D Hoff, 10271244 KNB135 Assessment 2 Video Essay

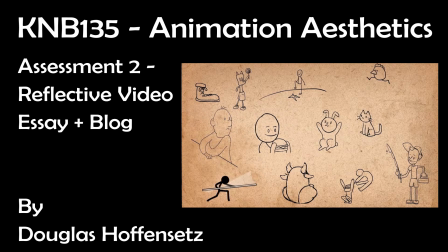[0:00]
In this video, the 12 principles of animation will be quickly discussed and explained.
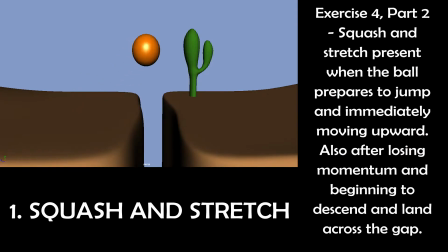[0:07]
Potentially the most important principle, squash and stretch, is used to give objects a sense of weight and flexibility. A prime example of how this principle is used is in bouncing balls. Squashing when the ball hits the ground and immediately stretching when bouncing back upward. It can also be used to apply a comical effect to figures.
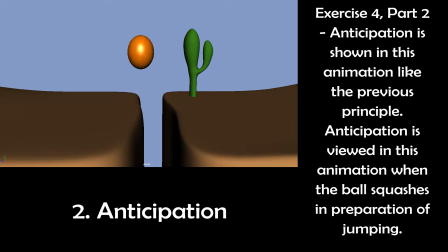[0:28]
Anticipation is used to prepare the viewer for an action and to make the action appear more realistic. An example of this can be when a batter has to swing the bat or club backwards before hitting the ball.
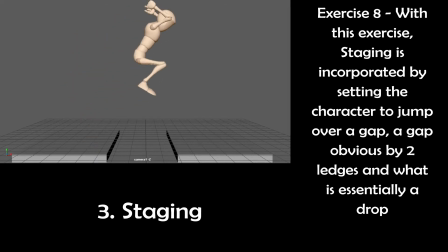[0:41]
The purpose of staging is to direct the audience's attention using the placement of a character in the frame, the use of light and shadow, or the angle and position of the camera to make clear what is of greatest importance in a scene. It is used to avoid unnecessary detail and to keep an eye on what is relevant.
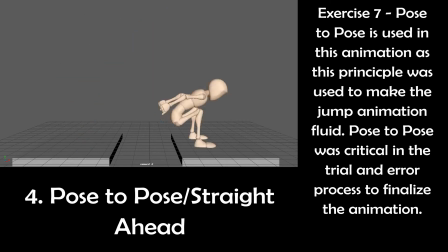[1:02]
The process of pose to pose involves drawing a few of the key poses or key frames that capture pivotal poses in the animation process. From here, the intervals are filled in to complete the animation. This process is essentially repeated until the desired animation is built.
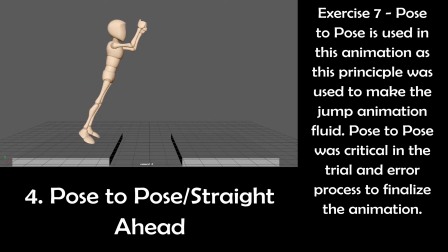[1:16]
This method can be used in both drawn and digital animation. Pose to pose can be used in something as simple as a bouncing ball animation, capturing the points of when the ball is reaching the pinnacle of its bounce before descending, and then immediately the point after bouncing and stretching. Straight ahead is essentially this process but going frame by frame.
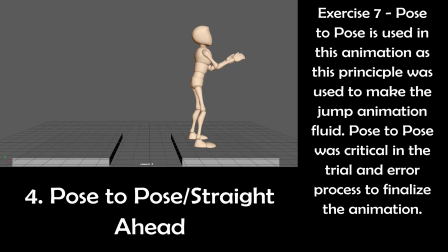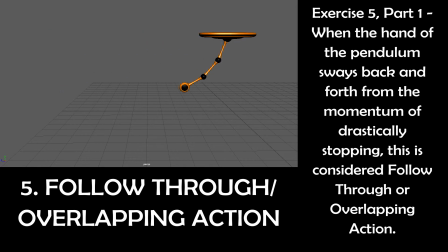[1:39]
Follow-through refers to a character's limbs or parts of their body that should continue moving after the character has stopped. These parts should keep moving beyond the point where the character stopped, only to be subsequently pulled back towards the center of mass for the character.
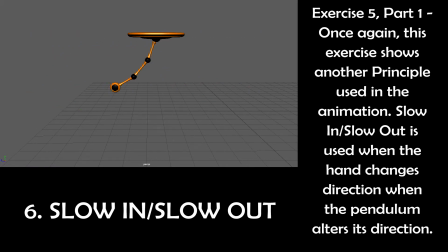[1:53]
The principle of slow in, slow out goes for characters and objects moving between two extreme poses. This is to show more realism as drawings/frames near the beginning and end of an action, emphasizing the extreme poses and fewer in the middle to show the character/object accelerating or slowing down.
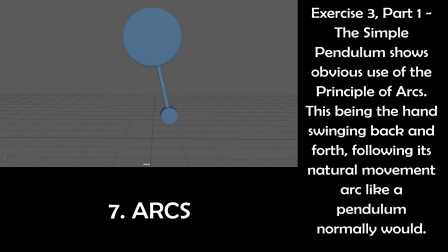[2:12]
In animation, arcs are primarily used to add a greater sense of realism, as most actions follow a natural arc in their movement. These arcs could be the curve of an object following a trajectory after being thrown, or a limb by rotating a joint in the body, such as the shoulder or elbow.
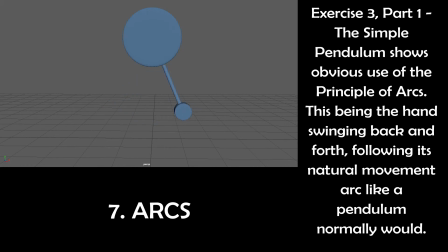[2:27]
Arcs simply help an animation look more fluid, as an object not following its natural arc for no apparent reason will appear erratic.
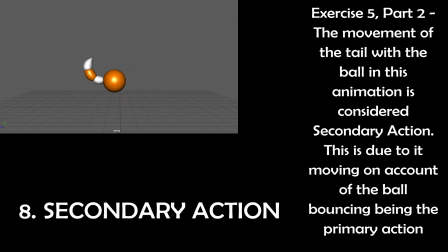[2:37]
Secondary action is essentially the secondary animation that happens due to the primary action. This can give more life to the main action whilst also giving the scene more life as well. It's imperative that this animation only emphasize the primary action and not take attention away from it.
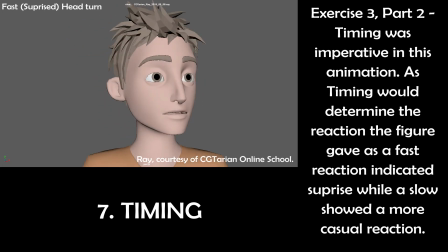[2:53]
Timing can help to apply a sense of realism or exaggeration to an animation by having characters or objects appear as if obeying the laws of physics. Timing may also be used to communicate a sense of personality for a character's mood, emotion, and reaction depending on the timing of their actions.
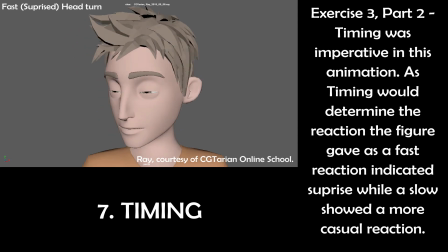[3:09]
Depending on whether a drawn or computer-animated composition, timing may refer to the number of drawings or frames for a determined action.
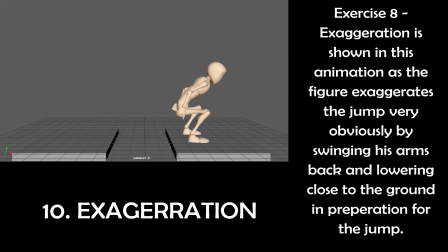[3:16]
The effect of exaggeration is useful for animation as it can be used to attain or imitate a specific visual style such as cartoons. This is due to realism's style, looking static and dull when trying to replicate and imitate life perfectly. When the style of reality is used, exaggeration is applied in a wilder, more extreme form.
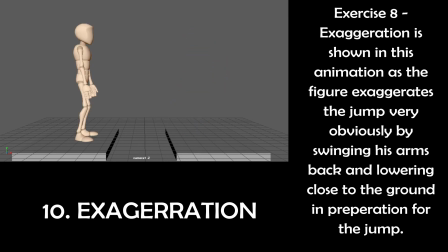[3:34]
Another form of exaggeration is to apply alterations in the physical feature or actions of a character. This specifically can give the composition a style reminiscent to cartoons.
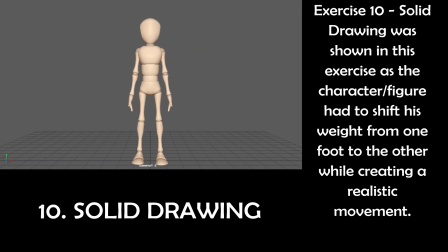[3:50]
Solid drawing means to take into consideration the forms in three-dimensional space and shapes, anatomy, weight, balance, light and shadow, whilst also giving them volume and weight.
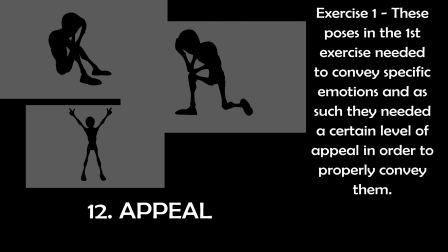[4:01]
Appeal in character is meant to generate an interest toward the viewer. This is not to be confused with sympathy, as even villains can also be appealing.